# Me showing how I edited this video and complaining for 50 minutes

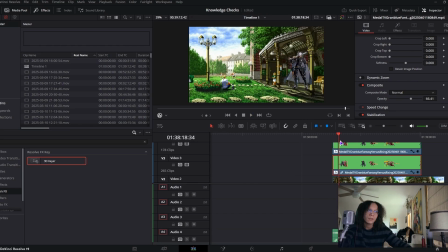(8:11)
So like, oh, right there, it looks like they're kind of in the stage. Like maybe I could put them lower. But that's basically the trick I just did to put them in every single stage.
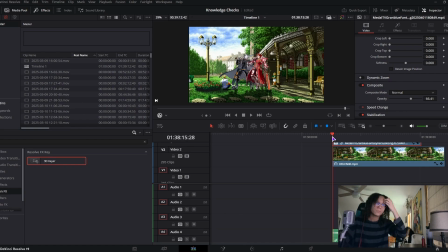(8:22)
That's just like the basic thing you need to know, is just green screen, duplicate everything.
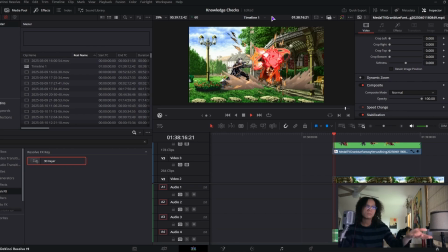(8:27)
Because also, if you were to just take out the shadow, it doesn't look good and it just looks like they're on a background.
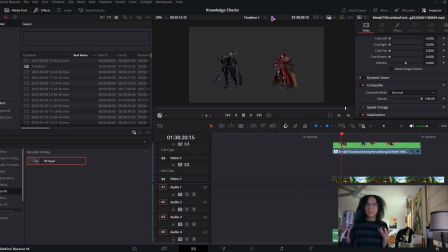(8:34)
And it's not really that immersive where they're like right there.
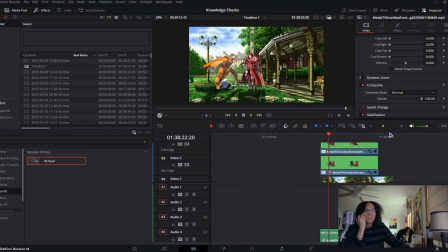(8:39)
It's like they're in the game. And then there are some stages where I do color correcting.
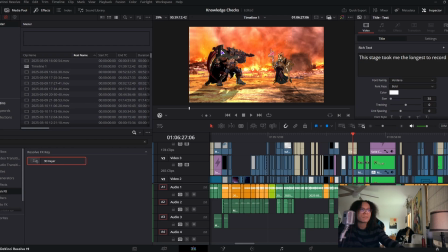(8:46)
Like right here, I think it's kind of obvious. I'm not sure if I did it too much, but it's just really easy to do this.
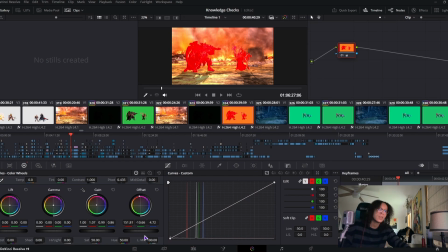(8:54)
You just go to the color tab, make sure you're on the right one, just turn the red up, and just make sure it looks good without it being too obvious.
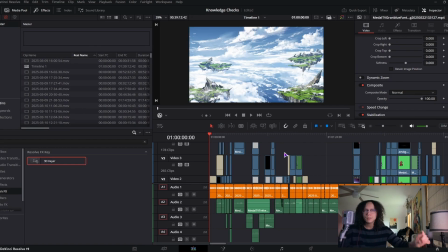(9:02)
Oh yeah, something I forgot to mention. Wait.
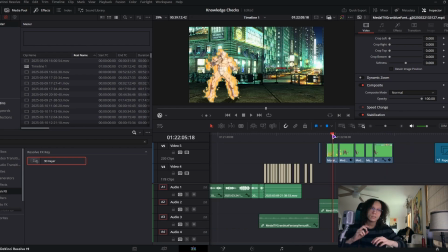(9:06)
Oh yeah, something I'd like to mention is that when you're recording footage for this game, if you were to ever replicate this, you have to set the camera mod to a fixed camera, or else where something like this would happen.
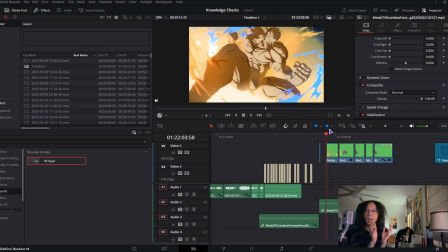(9:24)
I mean, for the cinematic supers, you kind of have to have it off fixed camera, or else the camera will switch and then it won't go back to the original place. So that's like the one exception where you have to have the fixed camera turned off.
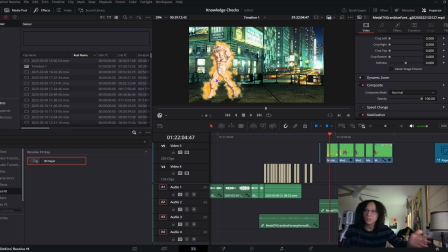(9:39)
Because like right there, you could see how he's kind of sliding off the floor, which is what would happen if you didn't have fixed camera on.
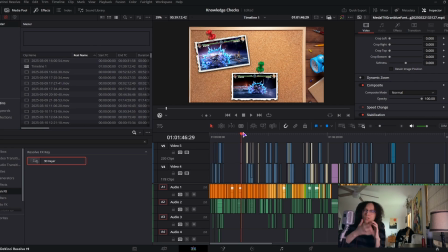(9:47)
But that's how you really you just got to make sure that you're not you actually get good footage.
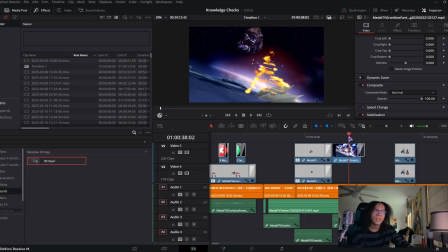(9:53)
Like right here, it's just rotate the camera. And then also this was really hard to hit in game with the camera rotated like this, because when he's hitting like the close M and he's facing backwards, it was so hard to tell where he actually was there.
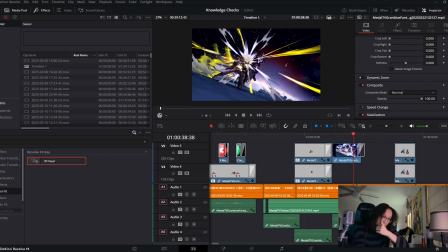(10:10)
So I don't really recommend doing this because it is really hard to actually get the footage for. And I think I only used that once the entire video.
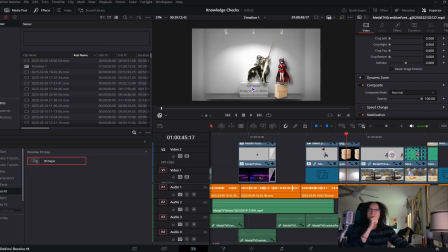(10:17)
Like this right here is just a mix of, oh, background, put the characters there, and then I add a box.
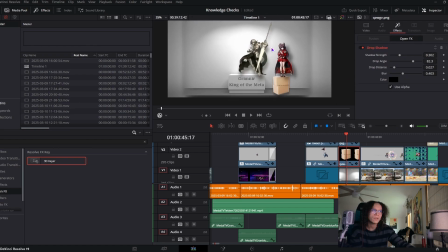(10:24)
It has a drop shadow effect just to give it this little shadow effect.
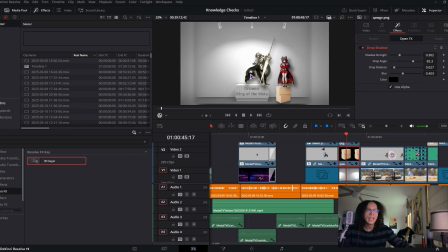(10:28)
And then I turned Grimnir sort of tannish to make him look like a statue, because he is top 1.
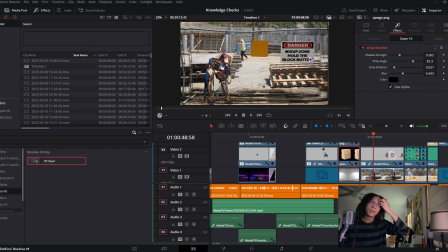(10:34)
And then this Fire Alpaca, I don't have the, I think I deleted the project file, but I tried to make it look as if it was an actual sign, which is just add the text,
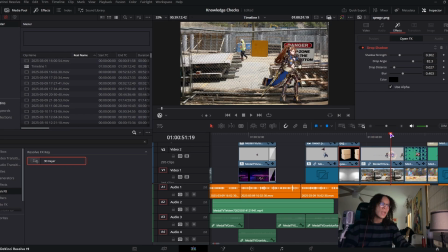(10:46)
make sure it doesn't go over the sign, blur it a bit, boom. And there's a thing you can do with the characters, is that you can individually turn them off. Like Lancelot was in this scene, but he was invisible because I turned him off. And yeah,
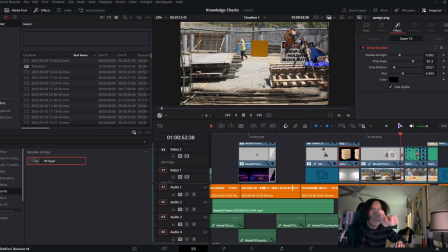(11:04)
I mean the effects were still there, but he was like doing that Blade Impulse, I believe, and then it just knocked her back there.
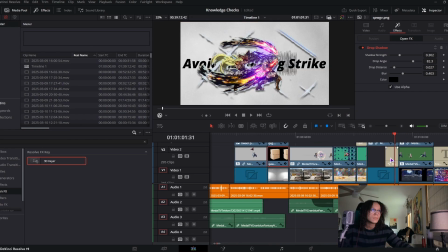(11:11)
It's just a really easy effect to get. This text right here, it's built in. I'm not gonna use the freaking Fusion tab just to edit and take 10 times longer than I need to when there's just preset text.
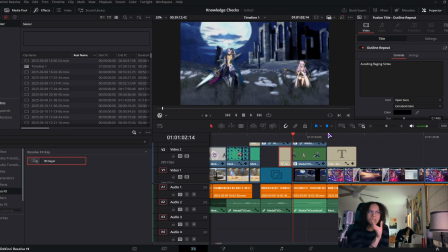(11:28)
Also, just a note, like 60-70% of these stages were requested by people. So if there was just a stage that you had no idea what it was from, it was most likely a fighting game, which right here is Tekken 5.
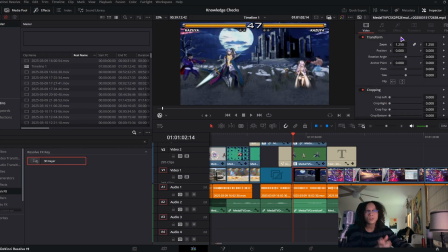(11:42)
And since you can't turn off the HUD in Tekken 5, I just had to zoom in a bunch right here. I mean, I'm not complaining, but for PS2 games, you can't really mod them.
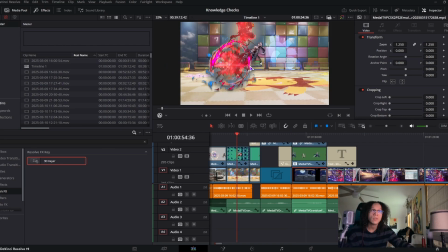(11:53)
Like some stages would be really zoomed in, as to where Tekken 7 you can mod, so this is like the full scope right here.
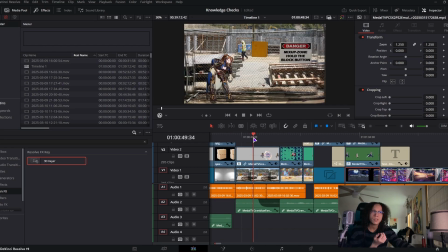(12:02)
I'm not going to just teach everyone how to mod each and every one of these because they're all individually unique and they all have different methods.